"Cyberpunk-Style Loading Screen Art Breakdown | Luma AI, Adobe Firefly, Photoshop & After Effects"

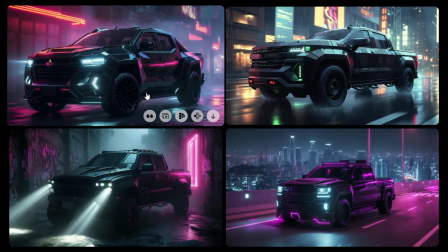(4:08)
So let's try and see if it can change the lighting to match the desert scene a bit better and move on with that car. And then the last separate asset that we need to generate is some sort of crashed device. Now I want to go a little retro futuristic 80s here again, so it could be a device that Militech sent into space in the 1980s and that came crashing down to Earth 100 years later.
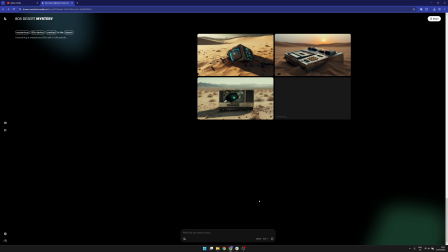(4:30)
That's me fantasizing about the world building. But what we're looking at here is starting to look pretty decent, I think.
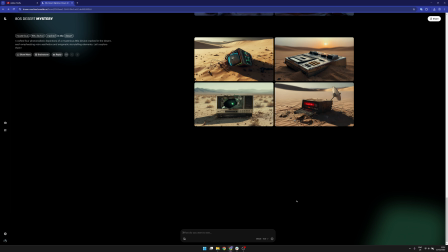(4:35)
I really like the device that has this sort of antenna, feels a little bit satellite-y. And just to have it done, I also tried Firefly.
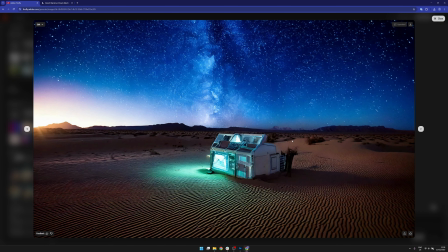(4:42)
Don't love the results here. They are a little bit sort of detailless.
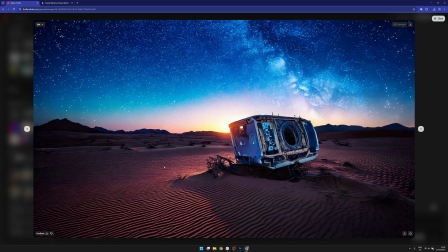(4:46)
Again, there's nothing distinguishable about what these crashed things are. They're just sort of, which I guess could work. It doesn't really matter what the device actually is, but I'd like for it to be at least vaguely identifiable.
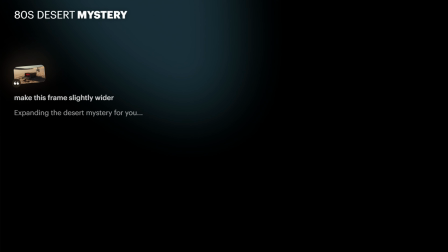(4:58)
All right, I'm running into something kind of difficult with Luma because I wanted to show this device from slightly further away and slightly higher up, but it can't seem to process that as a sort of term.
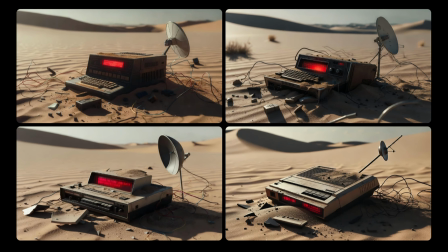(5:11)
It doesn't really know what to do with the camera and the framing. So it's just giving me iterations of the same frame over and over again, which is not what I'm after.
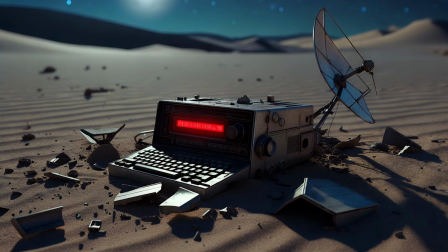(5:21)
But I'll try to take what we have now into Photoshop to bring the composition together, and if it doesn't work, maybe I'll try something else.
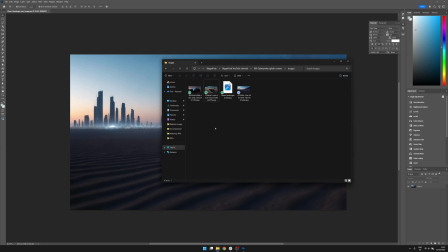(5:27)
So we've imported the landscape. I upscaled it a little bit because it came out of Luma in 1080p. The other assets I don't really need to scale up because they're going to stay fairly small in the composition.
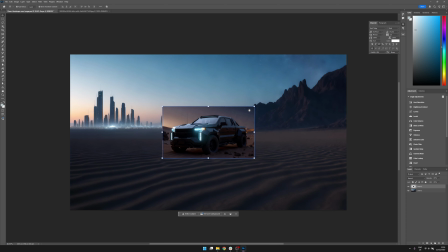(5:37)
So the car goes off into the corner. Need to remove the background, obviously. Yeah, thereabouts sort of works.
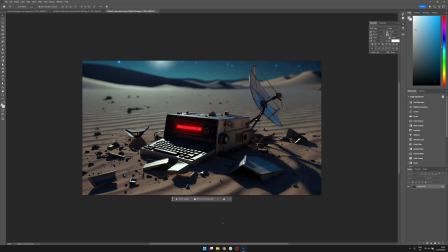(5:42)
So I'll refine this in a little bit. And then for this weird non-device, it's a little bit tricky to figure out what I want to keep of the surrounding stuff
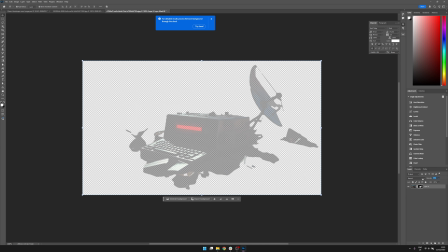(5:50)
because there's so much debris and weird shadows around that I don't really need.
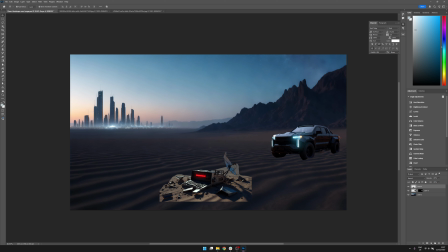(5:55)
I quite like this, but first of all, I'm not really sure what to do sort of animation wise with it, and it does need to do something for visual interest in the eventual video we're making. I'm also not quite sure how to make Photoshop blend in all of this detail properly, so I think we're going to try something different.
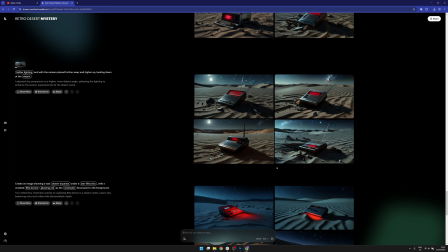(6:12)
Okay, that took a little bit more iteration than I hoped it would, because again, Luma doesn't seem to be taking prompts about framing very well,
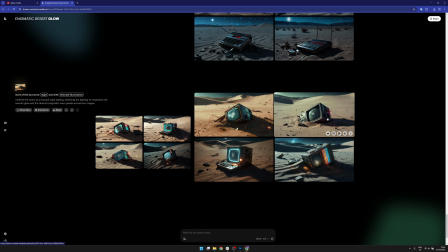(6:19)
and also the lighting was difficult to match, but I have settled on something. I think these TV-like devices that aren't real TVs,
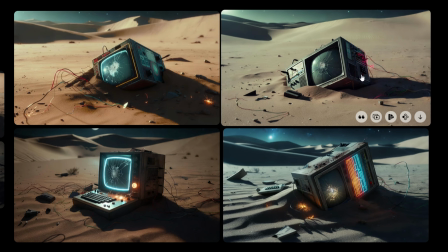(6:28)
but sort of weird prototypey looking things that is sort of half buried in the desert.
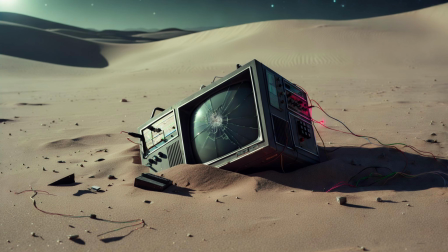(6:33)
I think that will look really cool. So we're gonna take that and try and blend it into our desert scene.
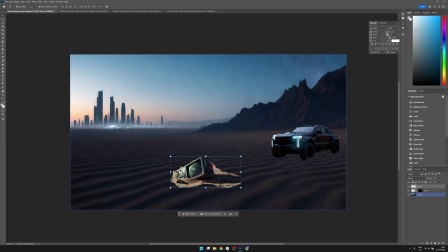(6:38)
Yeah, I think that works pretty well. Obviously it needs blending, which we'll get to next. And I think the truck needs to be slightly off screen.
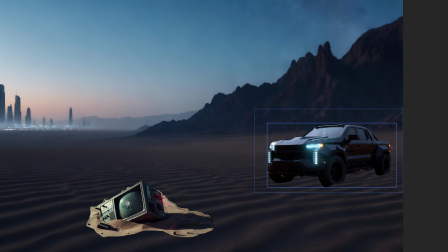(6:46)
Otherwise its headlights will basically blow past this object, and that won't make much sense. Also, the sort of soft lighting and the lack of contrast that's happening in the desert, we'll need to reflect that in the vehicle and in the crash device.
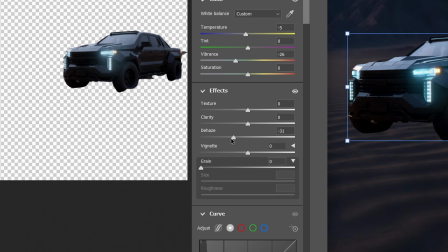(7:00)
So to do that, I'm taking the Photoshop raw filter and decreasing the dehaze and clarity sliders quite a lot, as well as changing the color balance and temperature and stuff a bit.
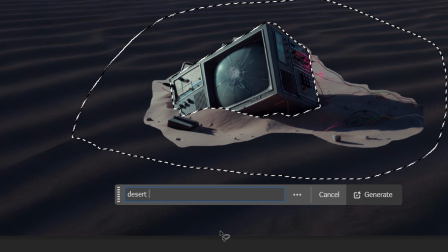(7:09)
Okay, now to actually blend these two objects in the scene, and for this we're going to use Photoshop's AI fill thing,
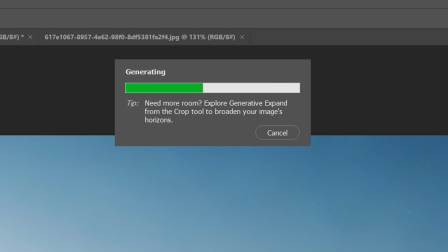(7:15)
which is really cool and really powerful in odd and specific circumstances. It's sort of finicky though.
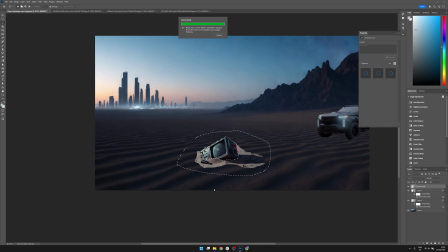(7:23)
So for example, in the TV-like device, it worked really well to blend it into the desert sand and make it look like it's buried properly,
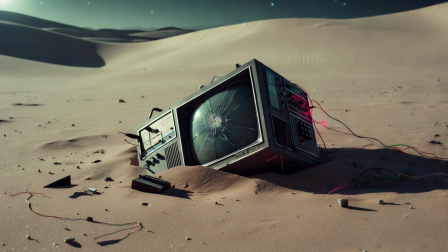(7:31)
but it also mangled some of the details on the side of the device. And if we were framing it differently and looking at the device up close, I would not have liked this, but for now I think we're just going to leave it because the frame is what it is and it's going to remain static. For making the car feel like it's sitting in the sand, that actually worked really well,
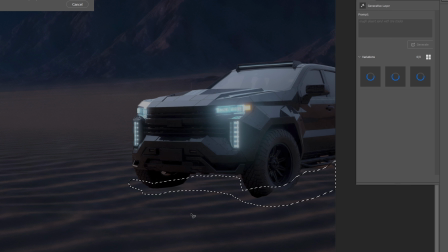(7:49)
but what isn't working well is creating tire tracks and shadows and additional detail. It doesn't really seem to grasp what I want it to do, even with different prompts. The tire tracks I'm also going to leave for what they are now, but I do think the car needs a shadow to sell the fact that it's actually there,
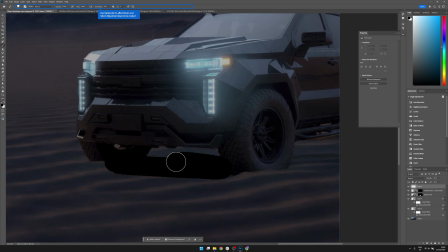(8:08)
so I'm going to make one manually. This is a little bit of a faffy process.
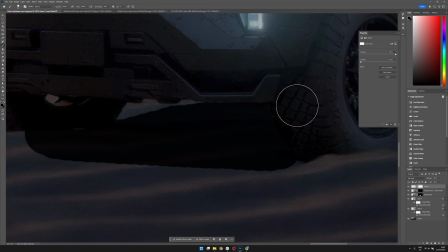(8:12)
It's requiring a lot of painting and masking and painting and blurring edges softly.
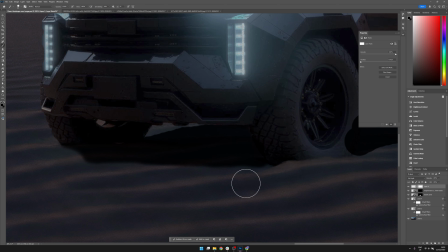(8:19)
But I think it's coming together quite all right.
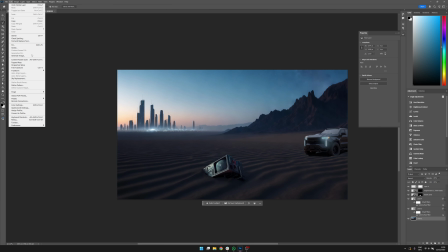(8:21)
I also think I want to swap out the sky for something that's a bit more dramatic, because this sunset is kind of lovely,
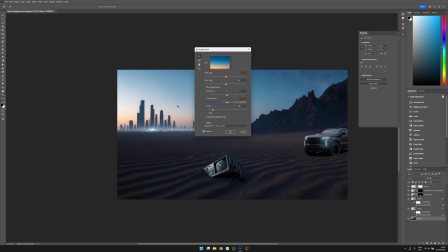(8:28)
but doesn't really have that grungy, dark vibe that I was going for. So we're using Photoshop's built-in sky replacement, which is super handy, really quick and really effective to map in a stock photo of a really dramatic cloudy sky.
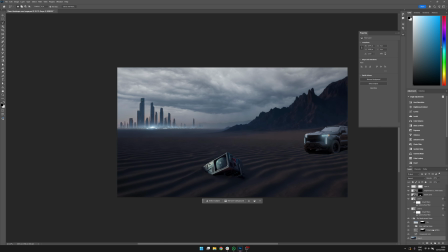(8:43)
And it just matches the lighting so well that I'm basically not going to do much more about it. I like the way this looks now. And like we've had the shadow underneath the car, we also need to change the lighting angles basically on the TV-like device, because there will be headlights coming from the car beaming onto the device from behind. And basically there won't be very much environmental lighting. So it doesn't make sense that there's lighting hitting the front panel of the TV now, but not the sides.
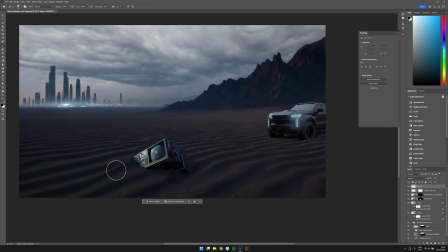(9:12)
Just like the shadow under the car, this is a process that involves a lot of drawing
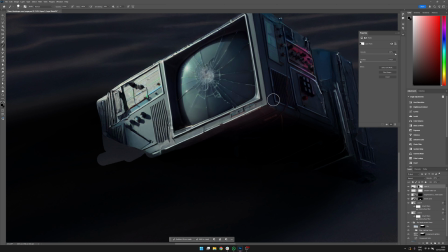(9:17)
shadows by hand and masking them out and making edges go soft, but some edges go hard where they meet the device.
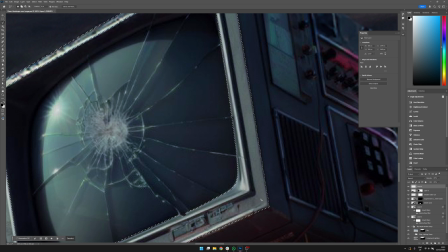(9:25)
I need to mask out the front panel, but not the monitor, because I have a cool idea for what I want the monitor to display,
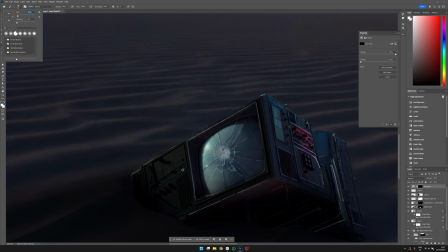(9:31)
and I want it to be turned on, so the monitor itself needs to emit some light later.
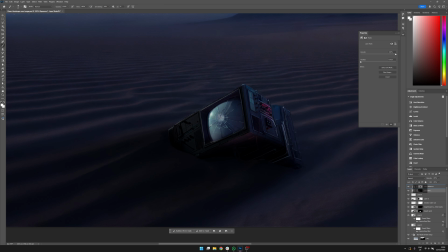(9:36)
But the front panel does need to be dark, so we're masking out the front panel and adding basically a
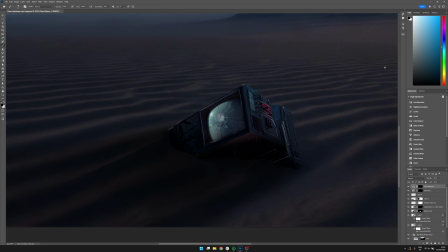(9:42)
black overlay that we blend mode in with something like soft light or overlay like that.
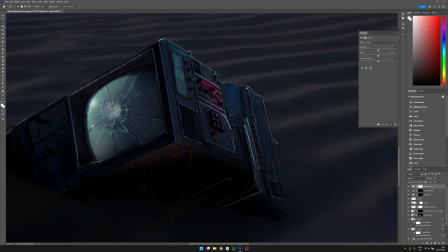(9:48)
And we're doing something similar with the panel on the side, except we're not putting on a black surface and blend moding it. We are taking the exposure effect and adding a mask specifically around only the side of the panel,
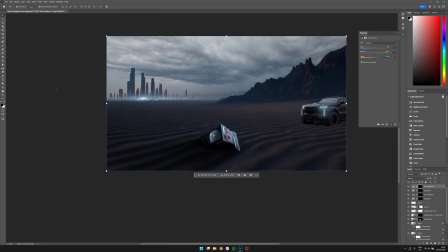(10:02)
so we can play with the exposure values and the gamma of just that tiny portion of the image. And I think that's starting to look fairly convincing. As it is right now, the monitor itself is looking a bit weirdly bright, but that will make more sense when we actually display something on it in After Effects later.
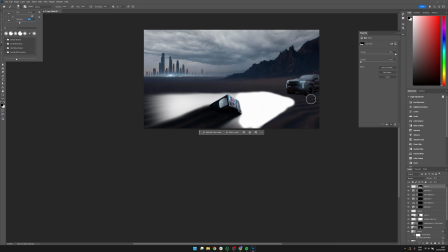(10:20)
For now, one of the last touches that I want to do is adding light streaks that fall onto the ground from the car. We'll be adding light beams also in After Effects, but I think the light on the ground we can do in advance in Photoshop right now.
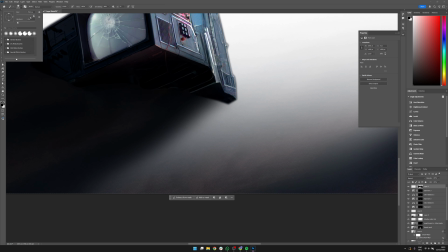(10:34)
So we're going to draw out the rough shape in just a white solid basically,
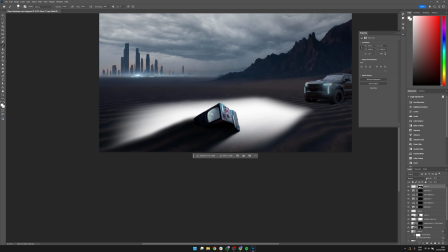(10:39)
and masking it out with a lot of gradients so that there's sort of a light fall off from strong to weaker further away from the car.
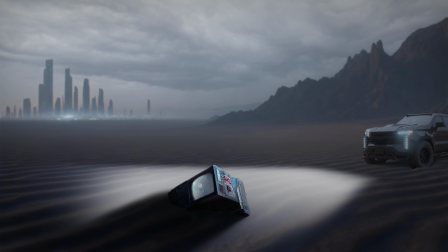(10:48)
I am reasonably pleased with this result, but you shouldn't look too hard at the perspective and the angles that the light is falling at, because I don't think the way that the car is actually oriented would beam lights
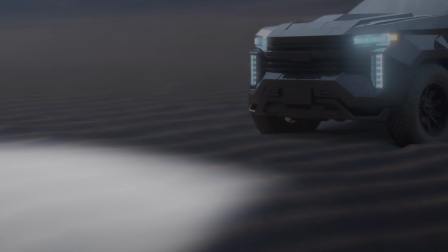(11:03)
this close to where we are looking from. But first of all, I don't really mind that as part of the aesthetic. It looks a bit both handmade and AI generated anyway, so leaning into that a little bit doesn't matter so much to me. So it's a little wonky, but we're leaning into it. Now, to cross the T's and dot the I's on this composition, I want to use some of Photoshop's neural filters.
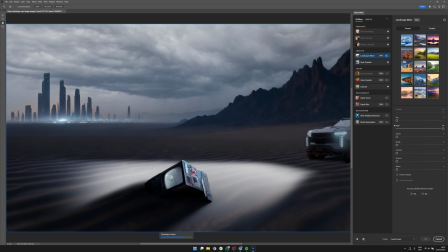(11:25)
The first one should help us get the lighting and coloring where I want it to be.
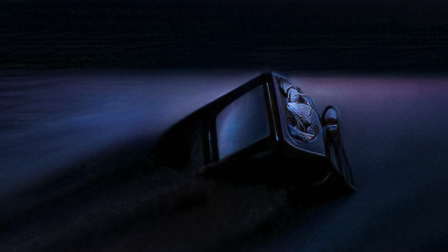(11:29)
Yeah, okay, no, that did not work at all. The landscape mixer tool, for some reason, reimagines the whole composition and regenerates it as an AI thing,
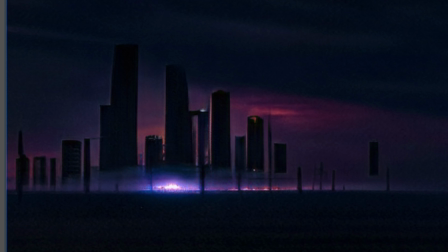(11:38)
but it doesn't keep the details correctly, so it's really screwed up now. So instead of this, we'll just do the lighting and the vibe and the colors and whatever in Lumetri all the way at the end of the process.
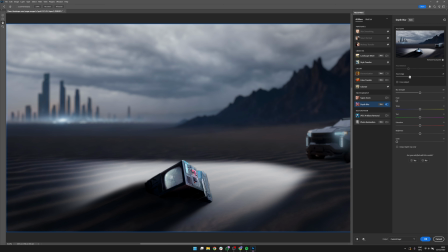(11:52)
What does work really quite well is the depth blur filter. It generates a fake depth map and it allows you to do a little bit of depth blur. Now we shouldn't go overboard because this is quite a wide frame and it's weird if the background is completely out of focus. But I do like to draw a bit more attention on the stuff that's in the foreground. So we're gonna do that.
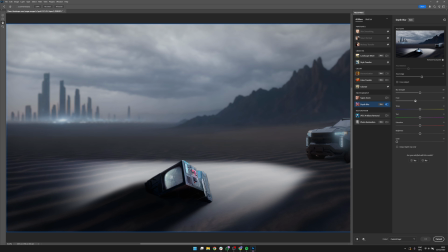(12:10)
And we're adding a little bit of foggy haze to make the scene feel a little bit more mysterious.
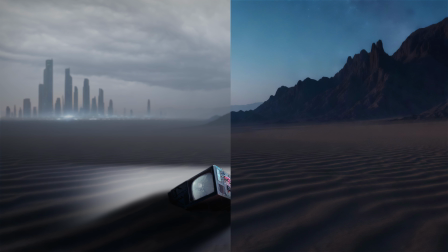(12:16)
And that's it. We've got our final image ready to take into After Effects.